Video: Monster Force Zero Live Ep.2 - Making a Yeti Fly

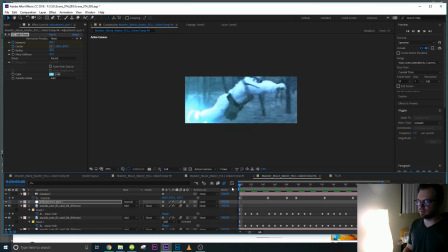I think we have ourselves the boots effect.
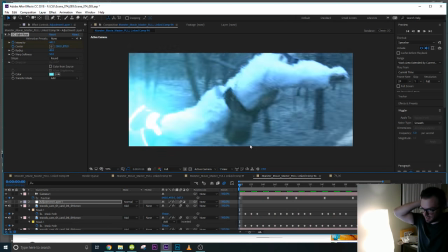Like I said, this will be a nighttime shot, and it'll probably play really, really well that way.
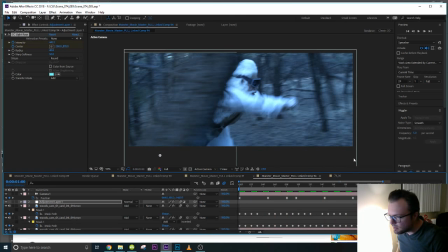It'll be all blue and glowing. Oh, you can see my effect right there.
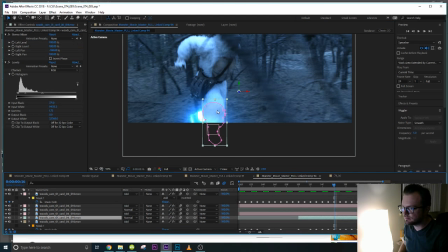So that was the mask I did. It's showing up. It's weird.
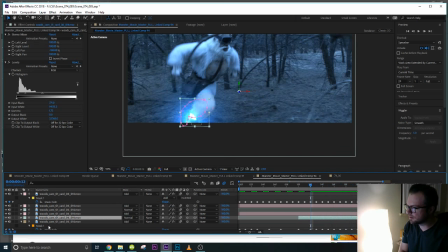Well, could probably get away.
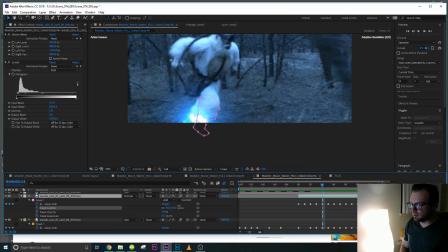Yeah, then it just, you gotta start cleaning it, and it just takes forever. There we go, maybe I'll just do that. I'll just put it.
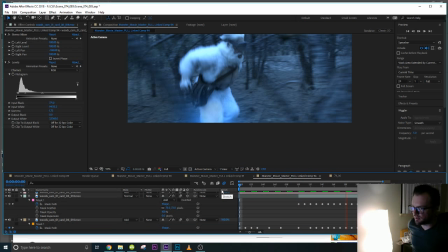Yeah, you can't even really tell. You guys will know, but.
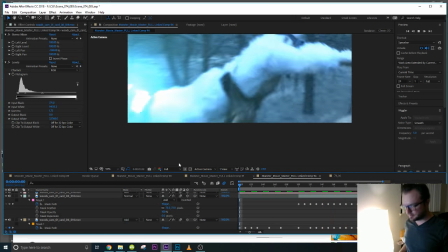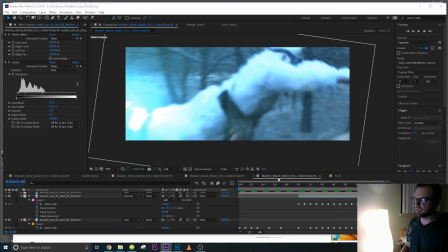Cool. And the next shot that happens, he's gonna fly a camera.
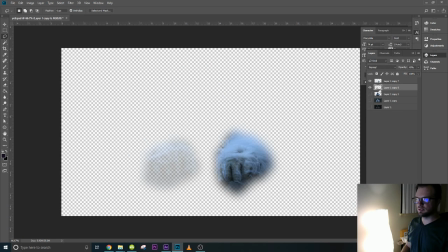So it's pretty much a, let's see, it's a pretty simple effect.
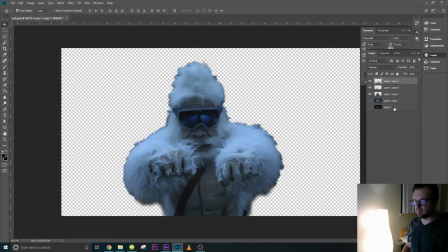So what I did here is I'm going to make boots up here like he's flying a camera with his fists right at us. So I'm going to animate these fists. Probably move you over, move over.
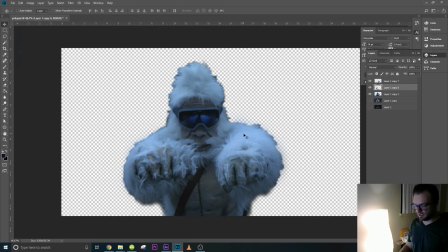So I'm in Photoshop right now. So the idea is he'll like come right at us, and
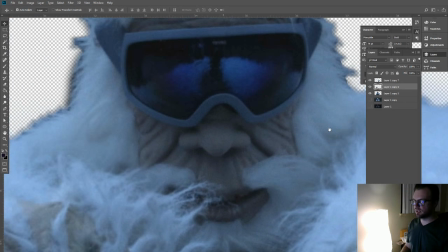yeah, right into the lens. I'm sure that blue would be pretty cool, like right at us.
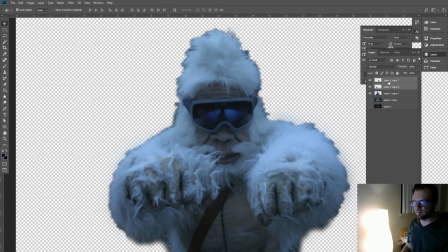And then to give the impression of depth, and that this isn't a cutout, I'll be able to animate the hands to look like.
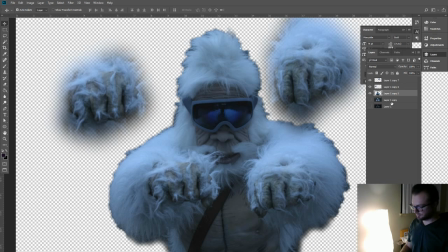You know what I'm going to do? I'm going to quickly get rid of this. I'm going to animate the hands to look like they're coming right at us. So it gives it a little more depth. feels a little more three-dimensional.
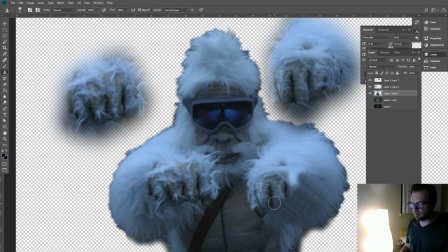You can run across that issue. Yeah, doing a little cheap Photoshop job here, but the reason why is because we're not going to see. We just got to make sure we don't see the hands behind it, because it won't sell the illusion.
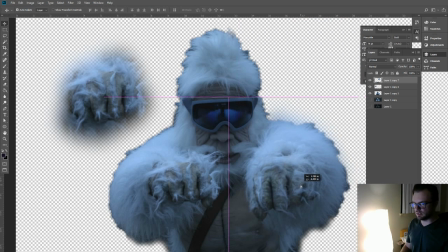So when I put that there and I move this left to right, you don't really, you know, it's not so bad. And it's not going to move that much, but I'll do the same with this one. Ah, I just bought a PC, so I'm still learning how to deal with this thing.
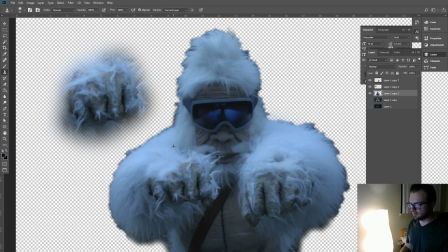Looks like he never had any hands. Go.
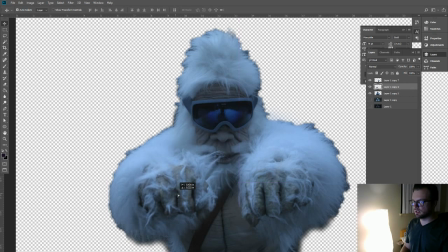Boom! I'll get rid of these little extra.
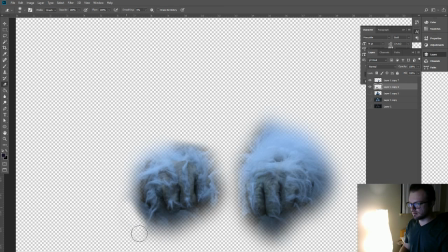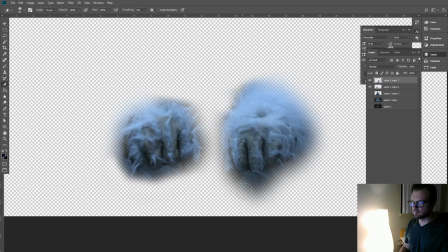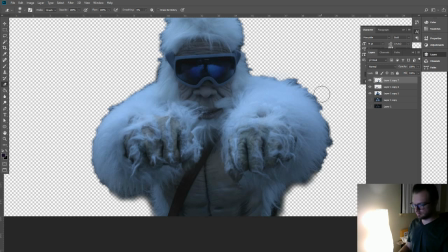Alright. Save that.
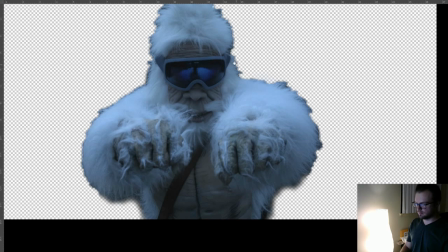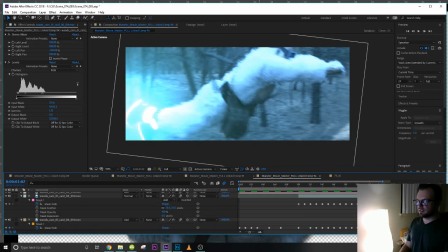So for boots, blast to camera, yeah.
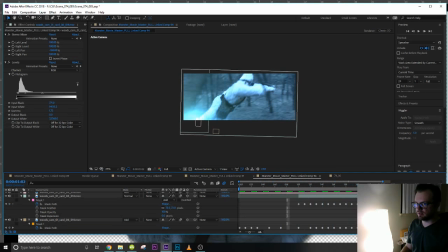So I'm gonna probably come back eventually and I'll clean this up. I like to sleep on something. It's just so fast.